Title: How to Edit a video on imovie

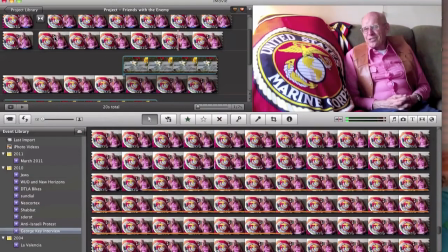After you've seen the casualties and you've seen the men in the
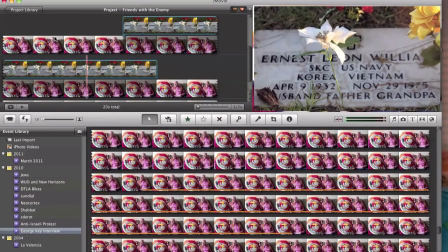hospitals and all the rest, you just have to wonder what's wrong with us.
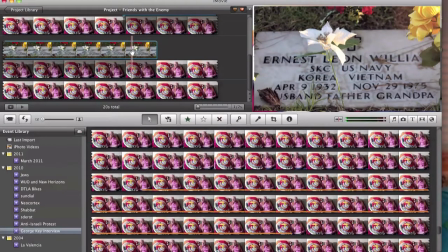So that way it's more entertaining. You get to see the picture of the grave, but you still hear him explaining what he's saying. And you're gonna want to go through your whole documentary, and any time you see that that's a possibility to show a visual when there's an audio, you're gonna want to go ahead and do that.
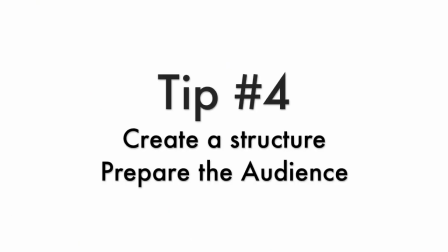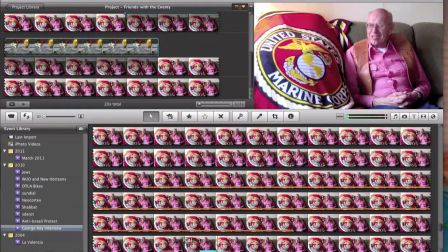Okay, now let's look at the structure of a documentary. Let's go to the end product, Friends with the Enemy.
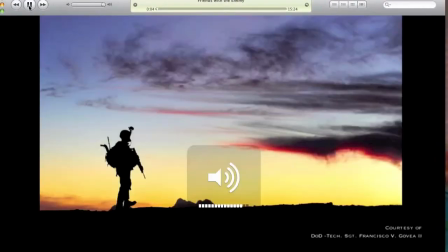So we started with some nice music. And to capture the audience's attention,
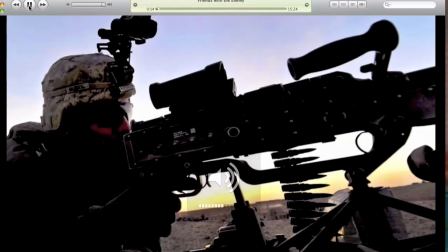we have something sudden, something loud, something to be like, whoa, what's going on here?
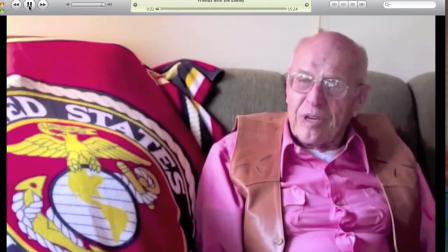After they found out that we were going to treat them decently and we found out they weren't going to try and kill us, we became friends.
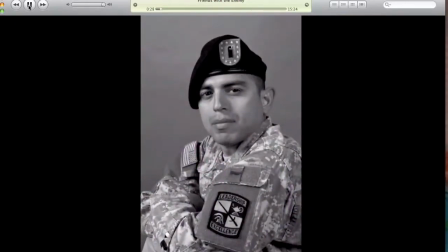What it really represents, and at least it represented to us, was really more of a bond, of a friendship.
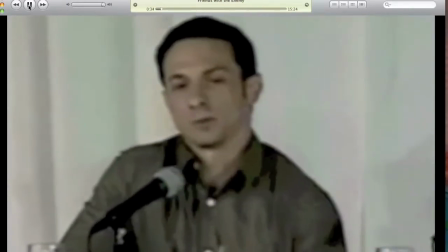And I realized that I was supposed to be guarding my unit from this detainee,
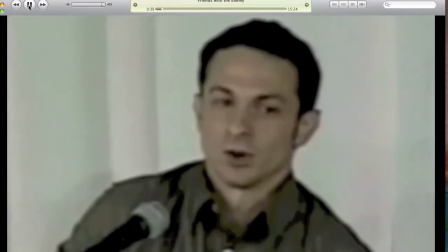and at that point I realized I was guarding the detainee from my unit.
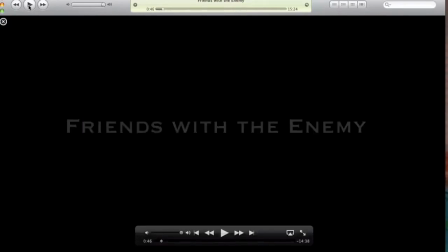So basically what that just was, it was showing,
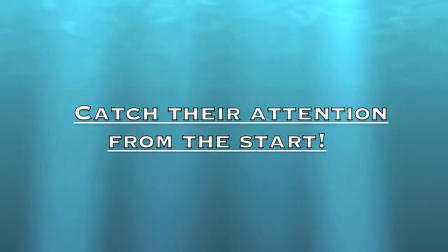kind of giving the viewer a teaser of what to expect.
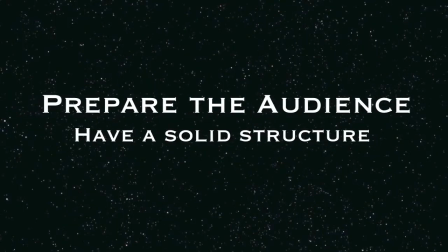People like to know what they're getting themselves into, you know. They want to know, you know, what the structure of the film is going to be.
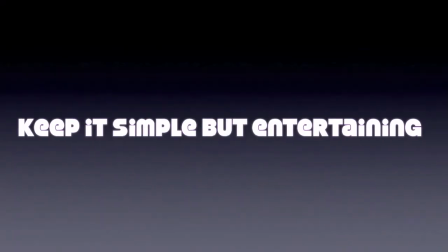Is it going to be really, really long, and is it going to be just one person talking the whole time,
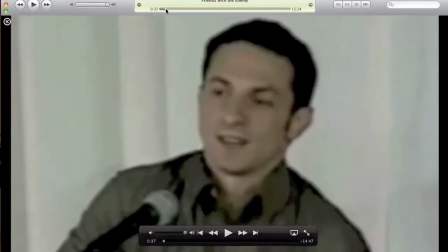or is it going to be like short things of many people talking?
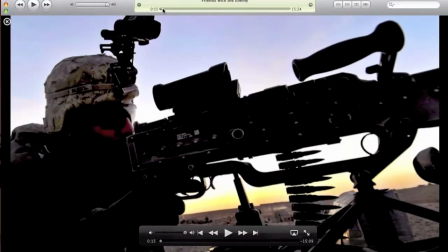So what I did was I prepared the audience, then I show a short clip of George
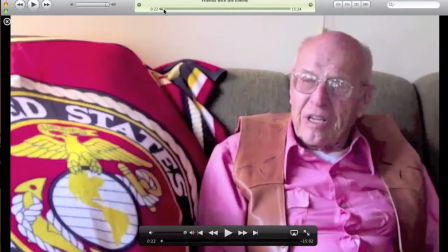saying a generalization of what he's going to be talking about in the next 15 minutes, and then I went to the next character,
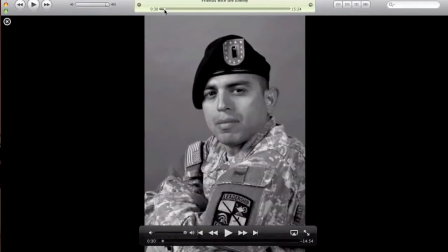which is Sid, who says a little generalization of what he's going to talk about,
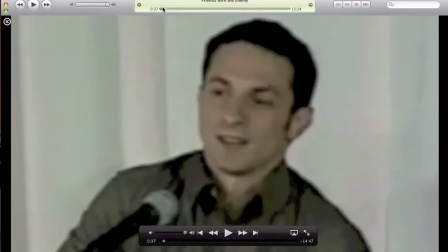and then we got our third character, Mike Preisner, who's going to give a generalization about what he's going to talk about for the next 15 minutes.
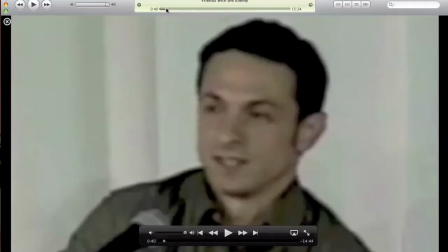And then, obviously, we have the name of the documentary, Friends with the Enemy.
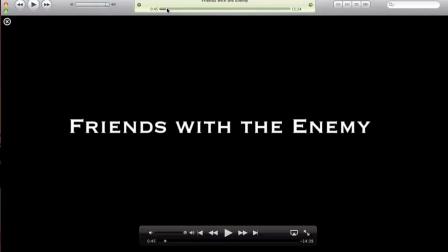That's basically giving an introduction for what the next 15 minutes of this documentary is going to be about. That's preparing the audience for what to expect.
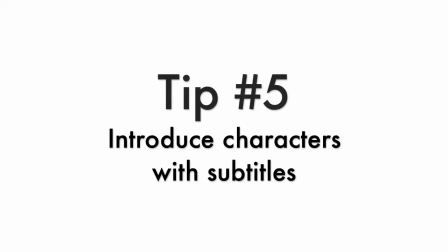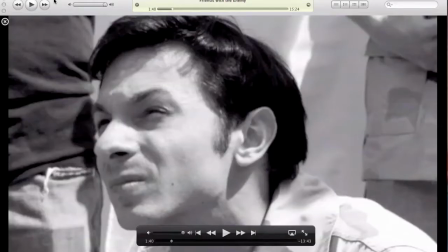Anytime you introduce a new character for the first time, you're going to want to give a subtitle of who that person is. So, for example, the first time Sid Mendoza is introduced, we have a subtitle.
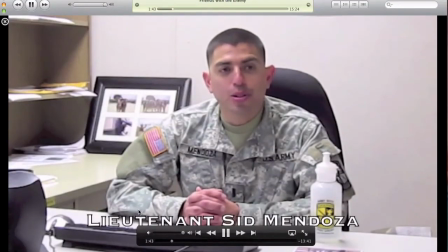My name is Lieutenant Mendoza.
Right here.
And my position is Scholarship and Enrollment Officer.
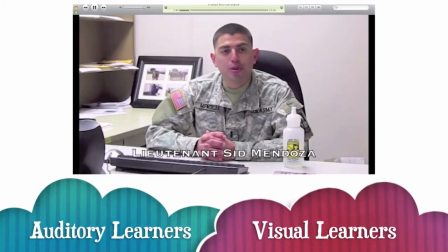It's always good to let the audience hear what they're saying.
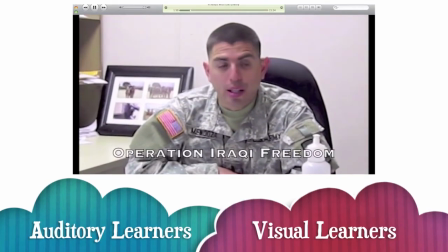So he's introducing himself.
Hi, my name is Sid Mendoza.
But also for the people who are more visual, you want to have it written down.
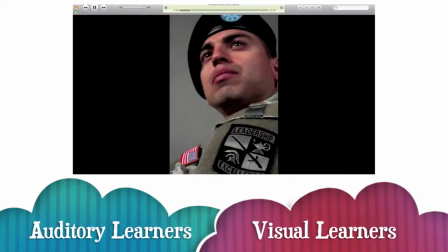So you want to cover all your bases. Yeah. And at that time,
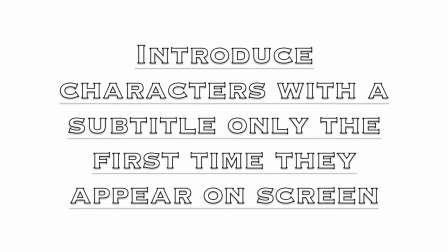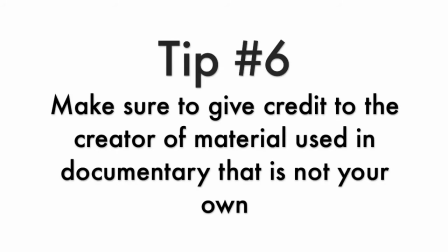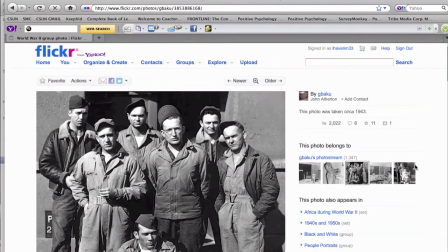if you decide to use material in your documentary that is not exclusively your own, such as a YouTube video, a Google photo,
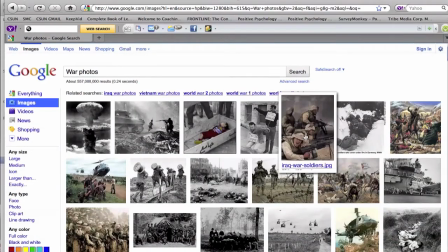graphs, facts, and information, you must legally and ethically give proper credit and attribution to the owner.
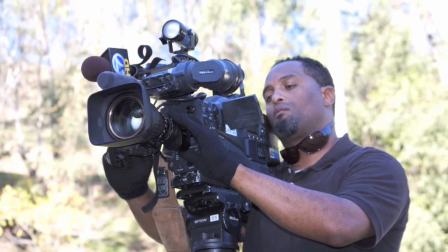This is very simple. Let's say you use someone's YouTube video as a part of your documentary.
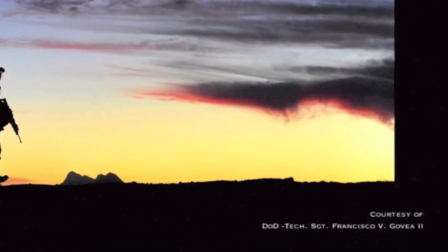Just make a small citation on the bottom right corner of the piece stating where you got the material from and the name of the owner.
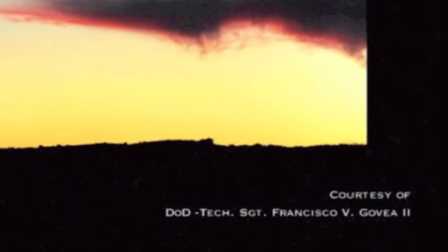We attribute for different reasons.